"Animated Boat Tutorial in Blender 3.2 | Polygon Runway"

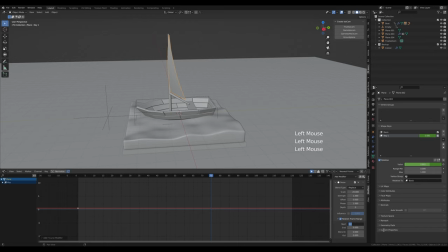1239s
But I think I liked something like 1.5. And let's restrict the frame range here as well, so we can clamp it for our 120 frames.
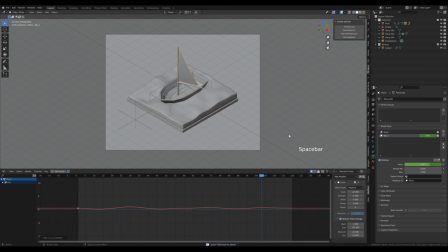1250s
And basically this is our animation. Now the rest will be only about some render setup. So let's go to the render properties and we'll enable screen space reflections and refraction, but this is only for the preview purposes, so it works in Eevee, and we can of course enable ambient occlusion, but we are interested in cycles render.
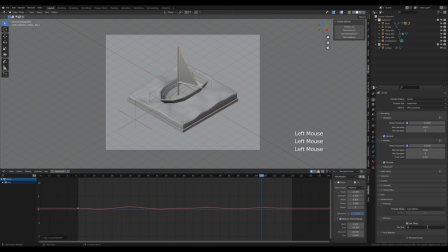1269s
So I will switch it here, go for GPU, enable some denoising, and reduce the tile of the render to 512 and the sampling of the animation to something like 64, so it doesn't take ages to render.
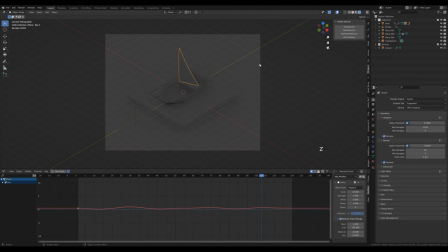1285s
And now I'll press Ctrl B and limit our rendering to our viewport, and now we can just preview the rendered boat.
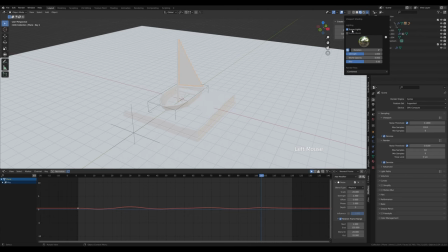1292s
And this is too dark because we have no lights in our scene, so let's go to the material preview.
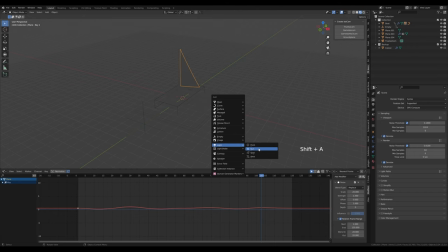1297s
And of course we can enable scene lights and scene world here as well. And let's press Shift A and let's add the first light, and that will be sunlight.
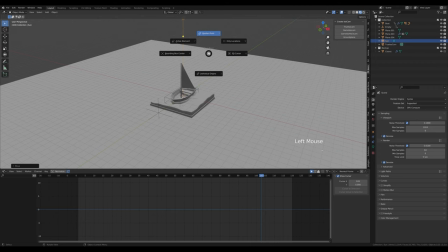1306s
I'll press G then Z, move it up and hold period on the keyboard to switch to 3D cursor.
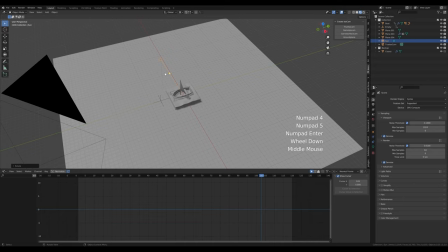1311s
You can do that here as well. And now let's press R then X and 30 degrees and R Z minus 45.
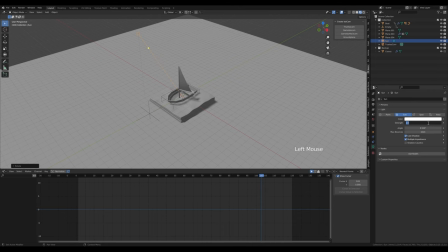1319s
So it shines from the side like this. And now in the light setup, I will increase the strength to something like 3.
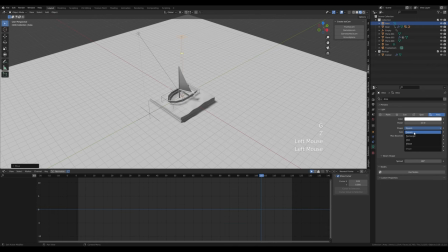1328s
And now let's press Shift A and let's add some ambience. So I will add area light, press G then Z, move it up. Now I'll switch from square to disk and increase the size a little bit.
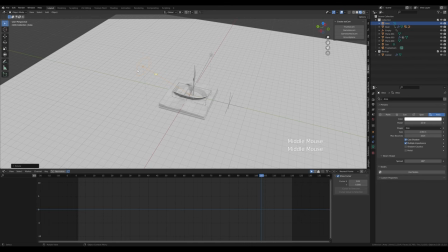1338s
Now press RX45 minus and RX45. So we have that light positioned like this.
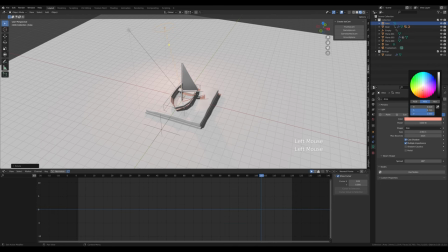1347s
And now we can increase the power to something like 1500. So it's really strong, and play with the color a little bit.
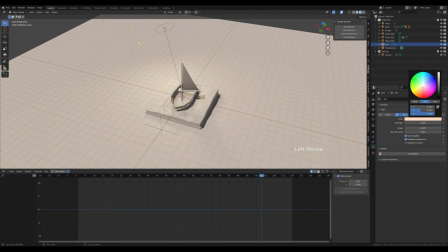1354s
So it's like a sunset light. And maybe add some warm tone to the sunlight as well.
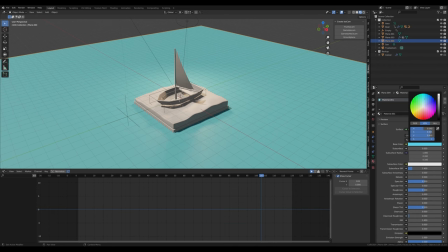1362s
And now for the colors, let's select the background, let's create a new material, and I want this like blue or aquamarine or something. Now this will be kind of a sand, that's what I meant when adding it. So the water has actually some backdrop under,
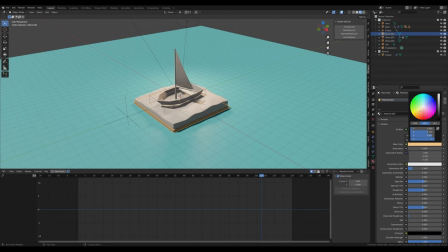1379s
so let's create some sand color like this, maybe a little bit brighter. Now let's select the water and let's create a new material.
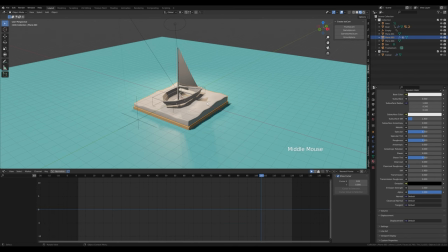1389s
And apart from enabling that refraction in the Eevee settings, if you want to see the refraction in the Eevee, you need to go to the viewport display and enable screen space reflection for that particular shader as well.
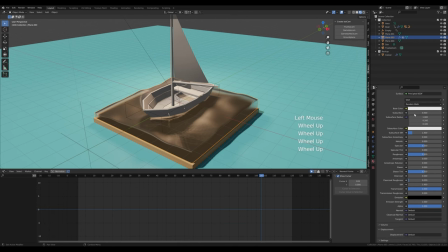1402s
And now let's increase the transmission, and I want to increase the value here all the way and give this a little bit of a blue color like this,
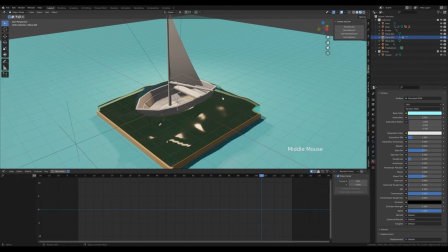1411s
and reduce the roughness to something like 0.1. So this will be our water shader.
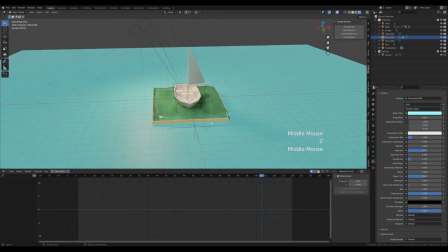1416s
Doesn't look like much here, but when you switch to rendered cycles, this will get much better.
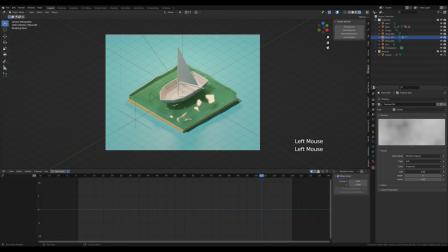1422s
Of course, this might look a little bit too dull, depends on your displacement. So you can always go back to the texture and, you know, play with the displacement size, so you have some more interesting waves here.
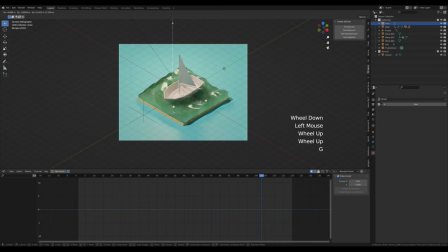1434s
And then of course you can play with the position of your lights. So if you, for example, select this area light and move it around, you can find the reflections you really like.
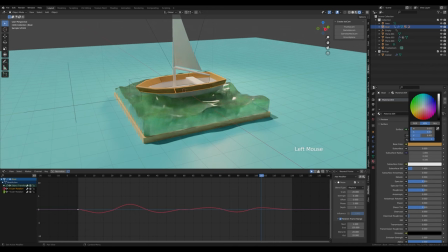1443s
And now let's select the boat and let's add a new material there as well.
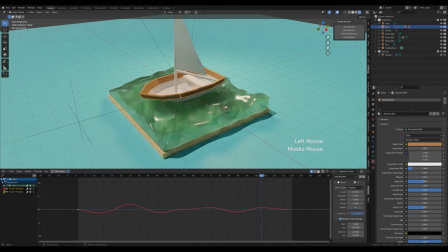1447s
This will be some kind of a, like a wooden material for the planks, and we can increase roughness there.
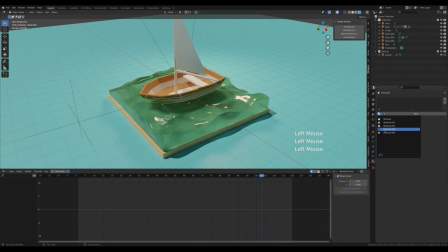1455s
And let's add the same material for these other planks as well. And you know what, I think it will be nice to have different material here on top. So let's duplicate this material and change the color to something like blue, so it looks painted.
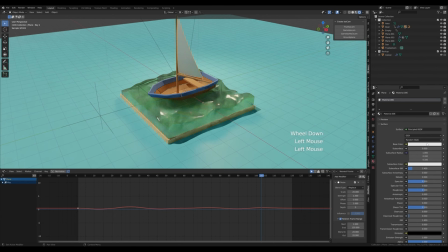1475s
And we'll set the same wooden material for the mast and create just the white material for the sail.
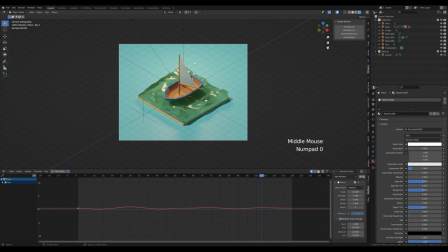1483s
So this is what I had in mind basically.